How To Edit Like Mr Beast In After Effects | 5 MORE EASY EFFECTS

Hello, my name is Will Carmack, and in today's After Effects tutorial, I'm going to be showing you how to do an iconic Mr. Beast explosion,
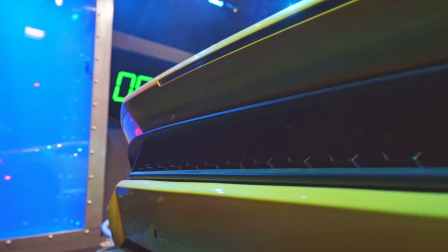0:06 how to animate a motion graphic to shatter into a million pieces, how to make sick car animations by turning on a car's lights even when they're off,
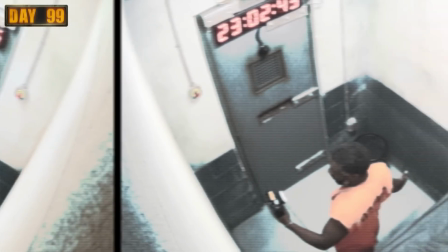0:14 and how to turn literally any footage into a CCTV looking shot, and more. And all the footage I'm going to be using to show off these effects were all sourced and gathered from my amazing sponsor, Storybox.
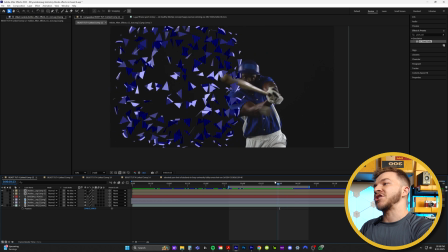0:28 All right, to start this video off, I'm gonna show you how to shatter this After Effects logo into a million pieces.
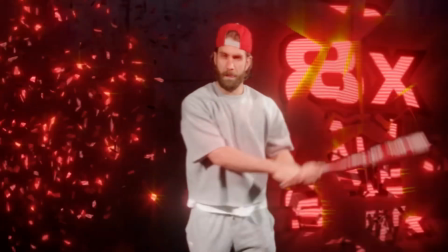0:34 This effect Mr. Beast uses in his videos to create a really engaging visual.
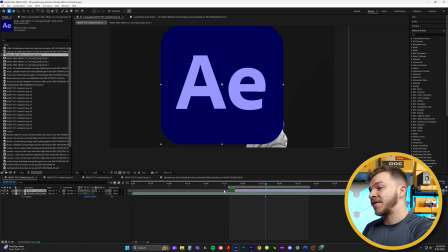0:39 So you're just gonna grab whatever you wanna shatter. For me, it's gonna be this After Effects logo, but you can also do this with like a text layer, a picture, anything.
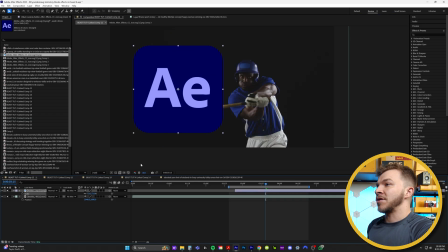0:46 I'm gonna make sure that it's above the bat because I'm gonna make it look like the bat is what's breaking this thing. And the effect we're gonna use actually stays within the confines of a layer.
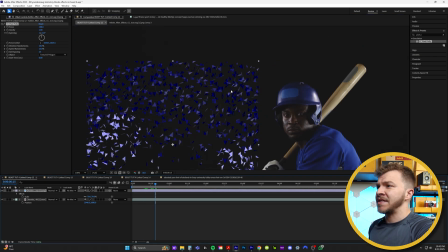0:57 So you can see here, when it shatters, it's actually just staying inside the bounds of the After Effects graphic.
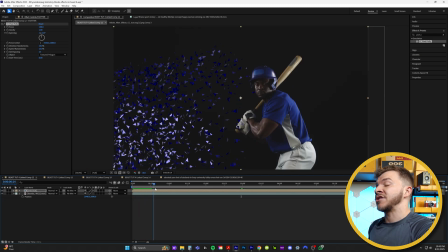1:03 When this is what we want, where the After Effects is shattering throughout the entire composition.
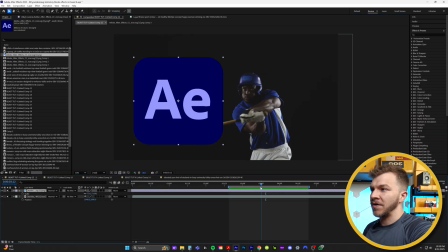1:09 So before we put any effect on this, once you've positioned your logo or your graphic, I'm gonna right click and hit pre-compose.
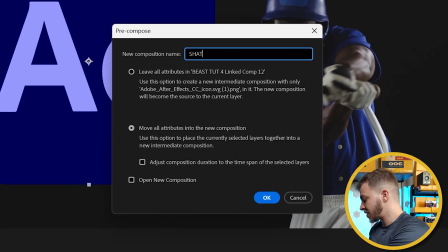1:16 I'm just gonna name this Shatter Logo.
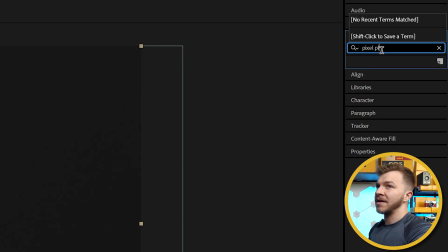1:19 And in effects and presets, we're gonna type in pixel poly, and we'll grab CC pixel poly and put that on top of our pre-comp.
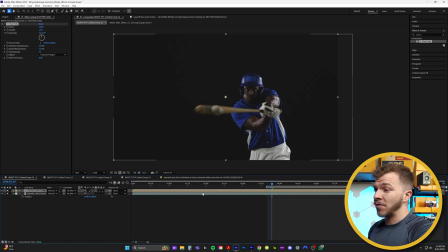1:26 You'll notice that your graphic disappears, but have no worries. It's actually shattered here at the beginning of the composition.
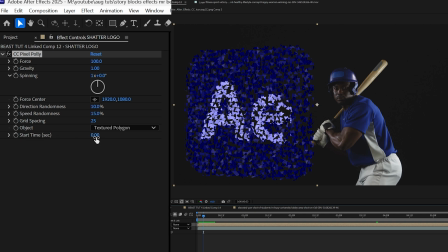1:32 You can see in the effect controls that it has a start time, and right now it's set at 0, so the animation starts at 0 seconds by default.
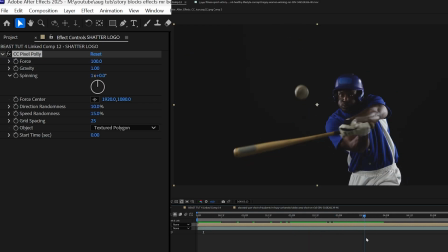1:40 So I'm just gonna go over in the composition right here when my bat gets swung, and right here is where I want this animation to start. So over here in effect controls, I'm just gonna grab the start time and crank it up until we're right there at that moment.
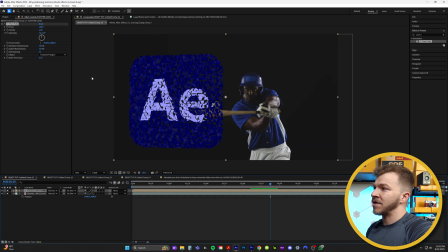1:53 This looks like it's timed just right. You can always fine tune it a little. I think this looks good. So you can see that all of these are shattering to the left when my bat is swinging in the other direction.
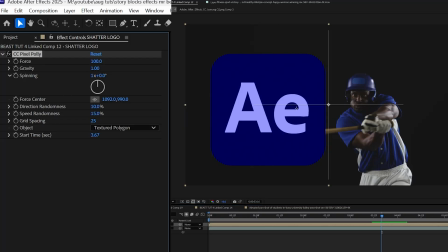2:05 So in your effect controls, you'll see the force center. We'll click on this little button here and we'll just move the force center to be in the middle like this here. So you can see this is gonna control the direction in which all of these things are shattering. So I'm just gonna put it right in the middle, closer to where the bat is.
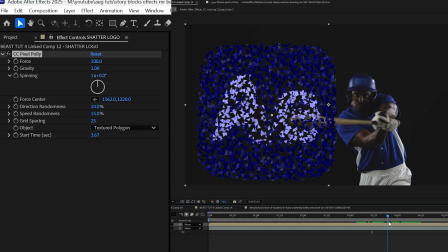2:21 So it looks like this. Now, quite frankly, I feel like all of these pieces are coming down too quick. So what I like to do is over in effect controls under gravity, we're gonna set it to 0.
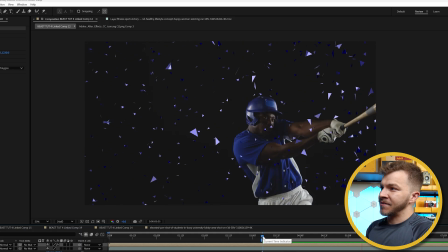2:32 So this is what it's like with 0 gravity. It doesn't fall straight down, but shoots straight at the camera. I love this look. And then of course right now there's like so many pieces, but if you wanted to maybe make it not so crazy,
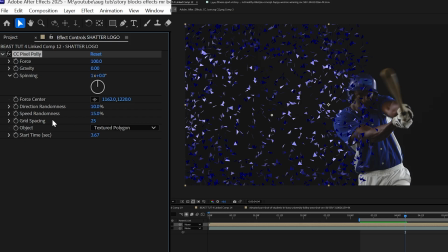2:44 you'll see under effect controls grid spacing, right now it's at 25. I can just crank that up to be much bigger, maybe like 73.
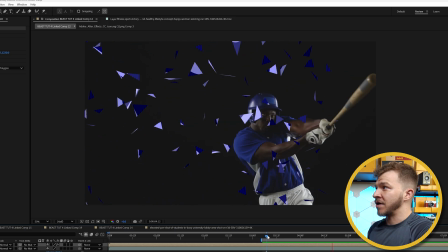2:53 And now it's going to break off into bigger chunks the higher the grid spacing is.
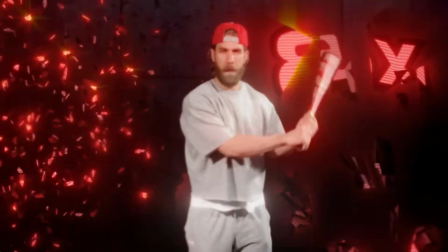2:57 And that, ladies and gentlemen, is how you break any kind of graphic into 1,000 pieces in After Effects.
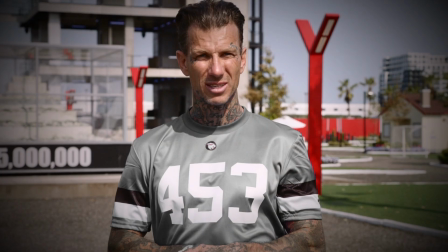3:03 The next effect is desaturating a person or a team to showcase that they've been eliminated or maybe that this is a flashback.
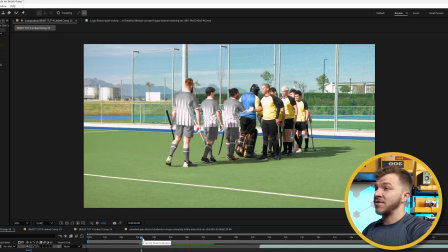3:09 You can see here I'm making it look like this red team lost by desaturating their jerseys to red for this entire handshake.
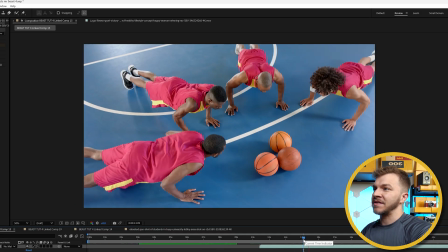3:16 And also I have these basketball players here in red jerseys and I'm desaturating their jerseys to gray.
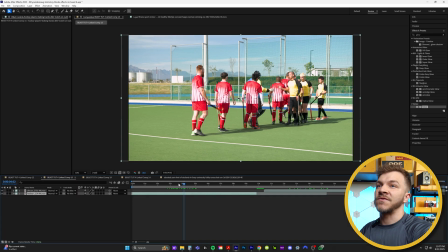3:21 Maybe this is a flashback, or maybe they just got eliminated as well. So this effect is fairly easy, and effects and presets, we're actually gonna look up an effect called change color. Change color right here, and we're gonna drag that on top of our clip. And what we're gonna do is we're gonna color to change right here. We're gonna grab the eyedropper tool and just select the color we want to desaturate. In this case, it's gonna be red. And I'll just show you really quick, under hue transform and effect controls, I can crank that up to change this color of red.
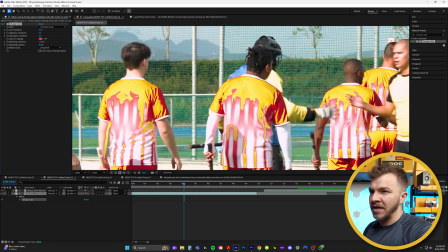3:47 You'll notice it's really weird looking the way it's changing the red.
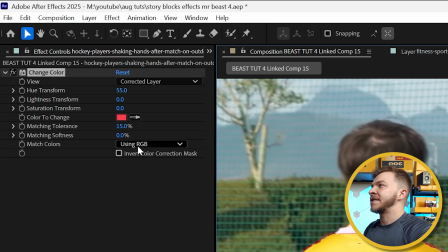3:51 The way to fix this is under match colors, instead of using RGB, we're gonna use hue.
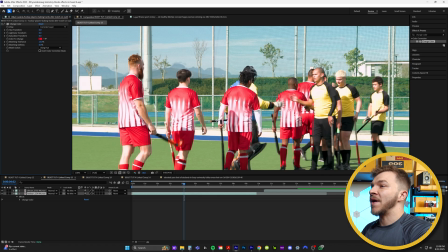3:56 It will change all the different slight differentiating shades of red. So once you have your red selected, you can go over to your saturation transform right here, create a keyframe, and then over a few seconds, I will just bring the saturation transform to 0.